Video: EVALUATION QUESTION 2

So we wanted to show themes from our film in my poster and my film review page so that my audience has an understanding of the genre, storyline and style. So our main theme in our film is mystery and secrecy. So we showed this through lighting.
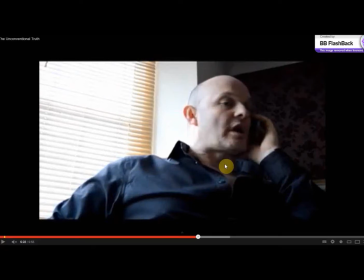Okay, so in this shot we purposefully wanted to create a shadow on the villain Michael's face to create this sense of mystery about him and make him look more evil and villain-like. So we had light streaming through the Venetian blinds, lighting up the side of his face,
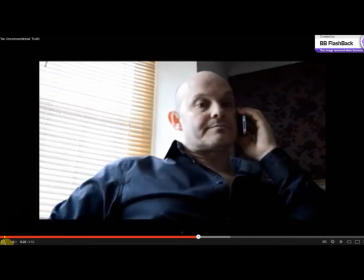which obviously then shadowed the other half of his face.
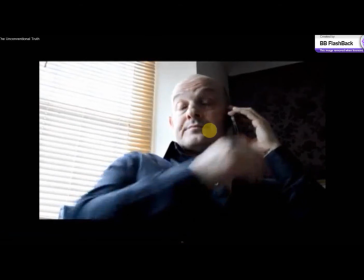So this could also suggest that he has two sides to him, which is true for all of our characters, which again we wanted to show and hint to the audience this.
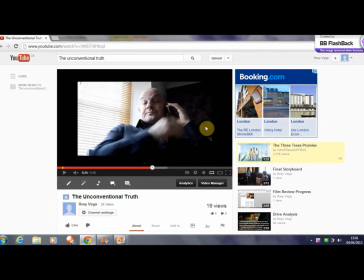So I showed this in my poster again through the use of lighting.
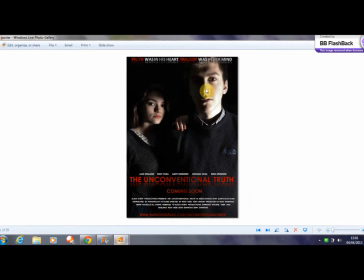So as you can see, Jake's face is half shadowed and half lit up. So in this photo, the lighting represents this and implies Jake has two sides to him, a moody, grungy, teenagery side,
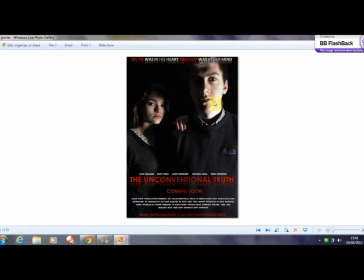but also a loving and passionate side, because obviously he wants to find his father and who killed him, and he obviously has a lot of love for his father, but he also, in the film, starts to really fall in love with Scarlett.
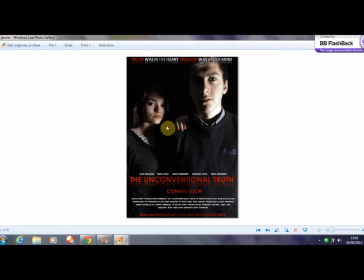So the lighting on the femme fatale's face in my poster represents secrecy, which reflects the storyline in our film, as Scarlett realises in their meeting in the pub that her father has killed Jake, so obviously she's keeping quite a big secret from Jake. So another theme in our film is good versus bad and danger versus innocence. So in our film, my poster and my review page, I have shown this through the use of colour.
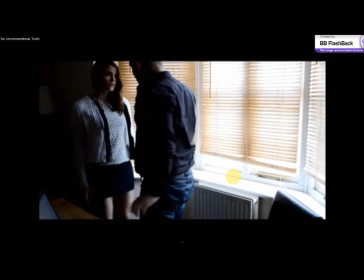So in this scene where we see Scarlett and her father talking, in the use of costumes you can see the contrast in colours. So for example, Scarlett is wearing a white cardigan with a white top, which implies innocence and purity.
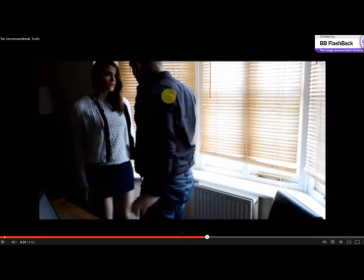And this contrasts with what Michael is wearing. He's wearing a dark black shirt, which implies death and evil. We purposefully chose this cardigan because it has a black strip here,
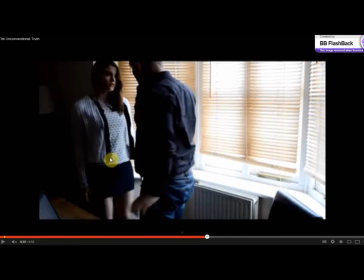so this still shows that there is a hint of bad in Scarlett, and obviously it foreshadows the future to when she kills her father.
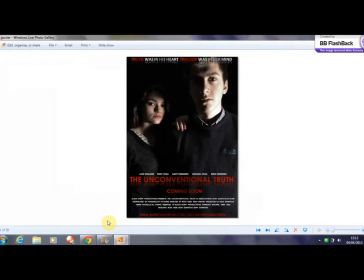So I have shown this in my poster through the use of colour of words. So my title is in red, which implies danger, blood and death, and this contrasts with the white of the actor's name.
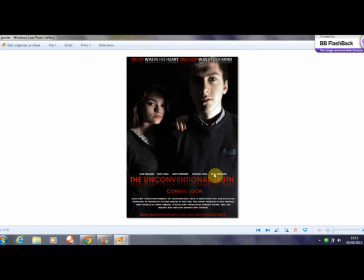So this could hint to the audience that the characters are innocent, especially Jake's name and Rosie. So obviously Jake is innocent, as he is just trying to find out who murdered his dad,
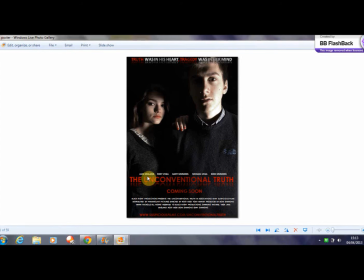but Scarlett isn't, as she murdered her father, cheats on her boyfriend and keeps a secret from Jake. But I purposefully kept her name white, as I wanted the audience to believe that when they looked at the poster she was innocent, because I didn't want to give too much away about the film.
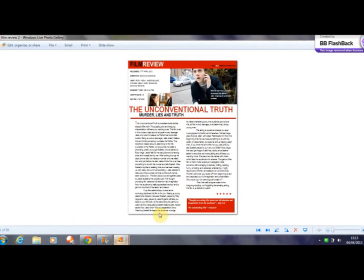I have also incorporated these colours within my film review. So at the top here we have the red band, again hinting that there is blood, death within the film. The white of the review suggests that there is innocence, so Jake and Scarlett,
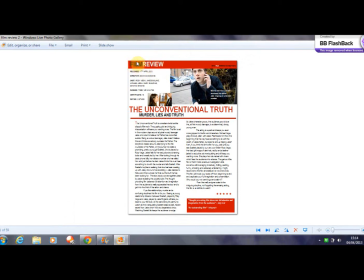and the black obviously hints to the audience that there is death within the film. I don't know.
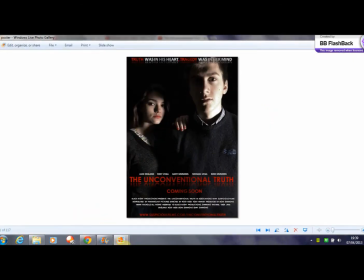So I used the use of images on my poster and in the film review to reflect possible storylines within our film.